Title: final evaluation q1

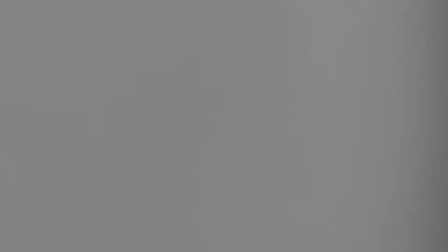Evaluation question 1. In what ways does your media product use, develop, or challenge forms and conventions of real media products?
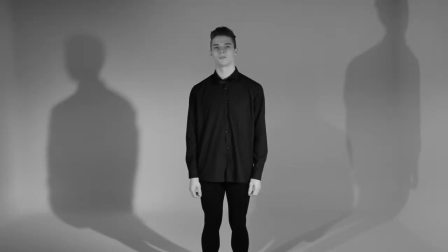Our music video often uses many typical forms and conventions of existing music videos within the indie pop rock genre. I feel this is important to incorporate as it shows understanding and keeping up to date of what the industry is presenting and enables us to achieve a realistic,
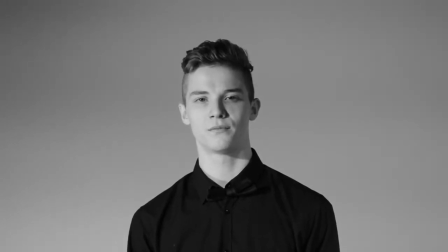effective, and engaging final product. Using normal conventions of indie music videos has allowed us to successfully reach and interest our target audience,
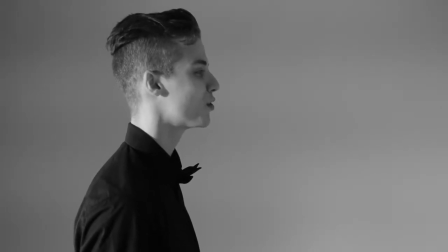as the used features have proven to be effective among these individuals.
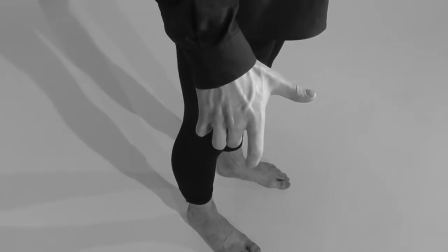One example of our music video using normal conventions of indie music videos is through the opening scene featuring the title sequences,
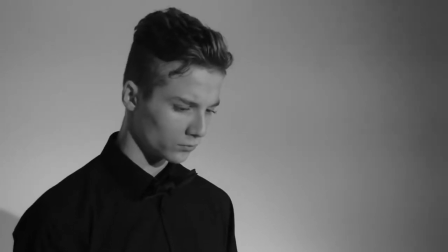which present a form of star image motifs.
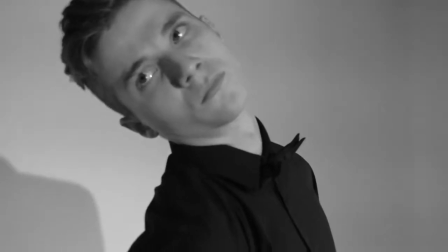Using the name of the band as the introduction, the audience would be therefore made more aware of the band and the single which belongs to them.
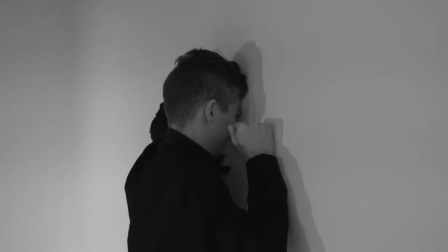This will be helpful as they may come across it again in future and it will be more memorable.
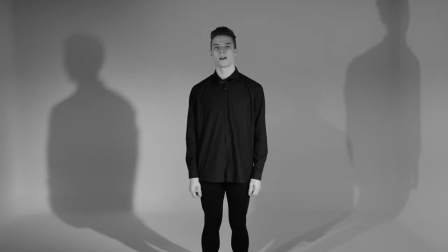The star image motif is created through using identical fonts on the title sequence as those featured on the digipack and advertisement promotions.
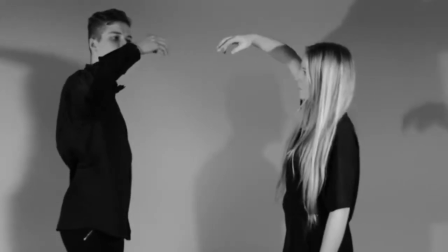Title introduction is something also used within music videos of many artists/bands in this style of music,
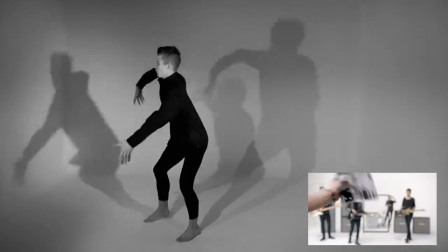such as the 1975 with Gauss, George Ezra with Budapest, and many more.
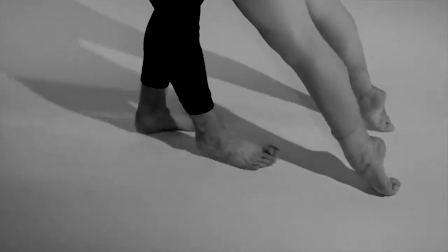It could be recognised that we have developed elements of this convention used, as the Gauss video represents the title in flowers,
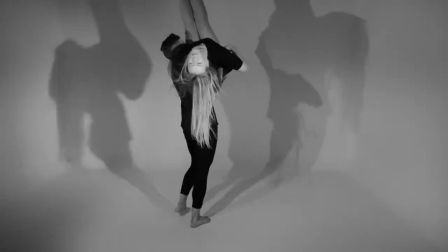whereas our video, created for the parables, displays this in a stylish, basic,
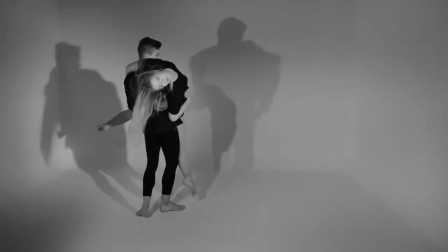white-filled font to create a sense of simplicity and minimalism from the beginning.
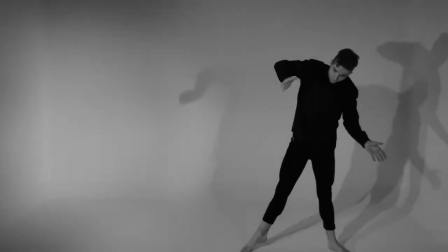However, the convention in general has been used and has resulted in the same outcome.
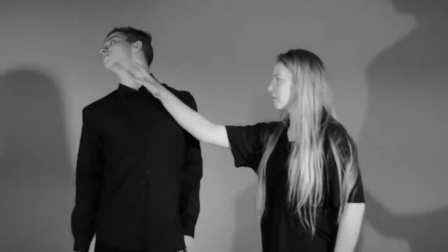This relates to the use of star image references within our music video.
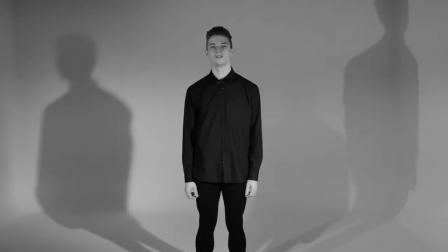Titles contribute towards stronger branding and make the audience more aware of who the video belongs to and the name of the song it has been directed for from the beginning.
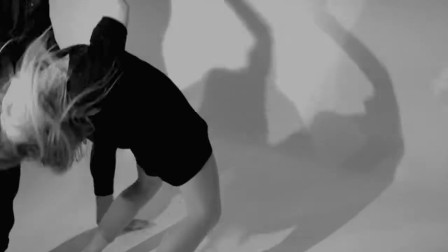There are many examples showing clear similarities between the video we created for Parables and Slow Club's Two Cousins.
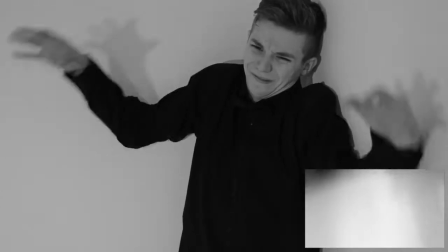Firstly, Slow Club's video features an extreme close-up shot of the male dancer's hand.
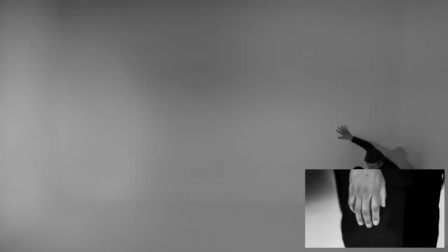We also ensured this was featured within our video to emphasise the emotion and feelings.
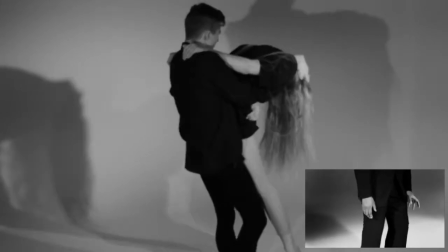We decided to replicate this convention to help deliver our message of frustration across better.
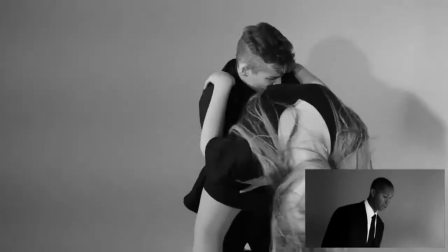When viewing both videos, the audience would be able to recognise the basic mise-en-scène.
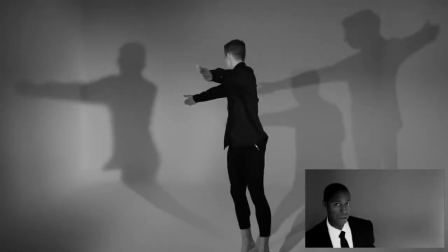A major feature of our video was the white room,
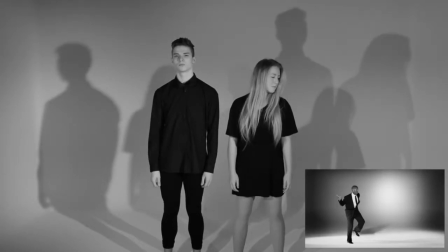in which the video was shot to create a sense of isolation and to ensure that all audience focus is kept on the intriguing storyline and characters.
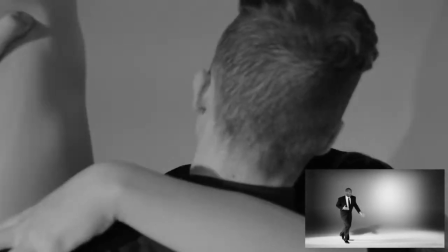The setting inside of the white room is a convention which is also taken by Slow Club in their Two Cousins video.
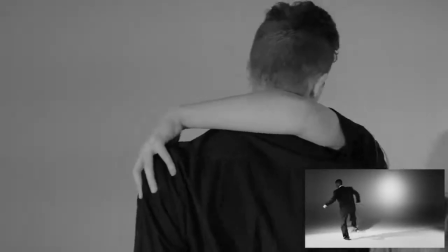Another convention used in Parables' My Body is a Cage, as well as Slow Club's Two Cousins,
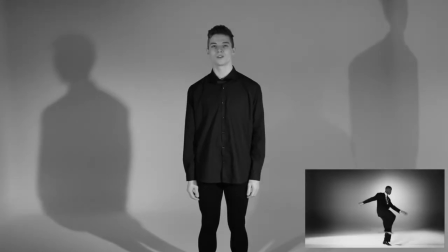is the effect of slow motion added in during the production/editing stages of creation by both parties.
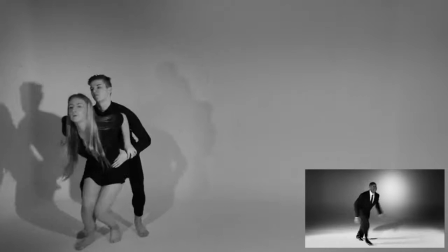This feature is combined with the normal speed dance clips in both music videos and is
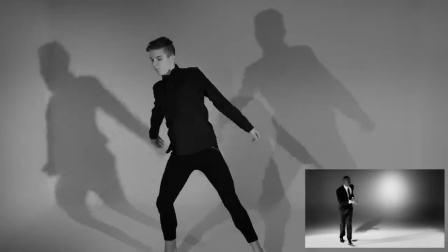something which I feel is effective in breaking up the video and adding emphasis on certain points.
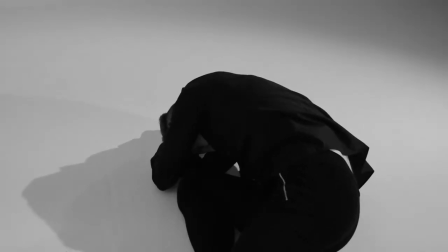A convention used in Two Cousins, as well as many other indie videos, including 1975 Chocolate,
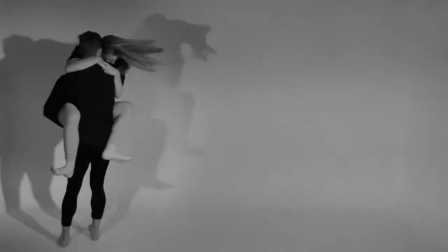Hosier Take Me to Church, and many more, is the effect of black and white added onto the clips throughout the entire video.
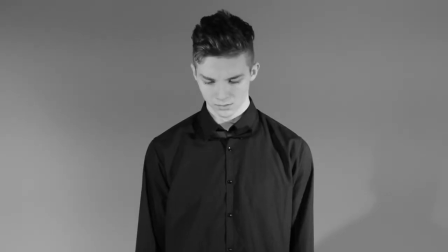I feel this is effective in presenting emotion clearly and allows the main focus of the audience to be on the storyline presented through the actions and emotions of the dancers,
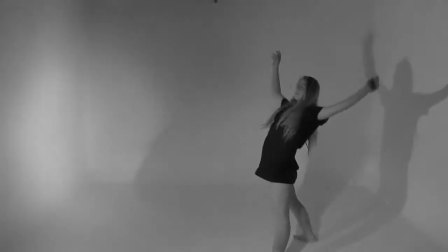with no colour shown to distract or catch the eye of the viewers to take their minds off of this.
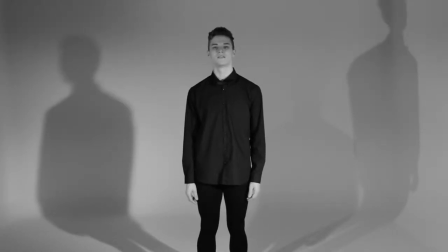This is therefore more engaging. This is a convention which is used across various genres of music, and I feel it also brings an element of stylishness, emphasising the minimalism theme created throughout the video.
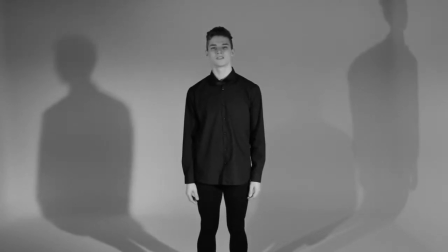Other used conventions include the various camera angles and shots used and combined during the editing stages of creating the video.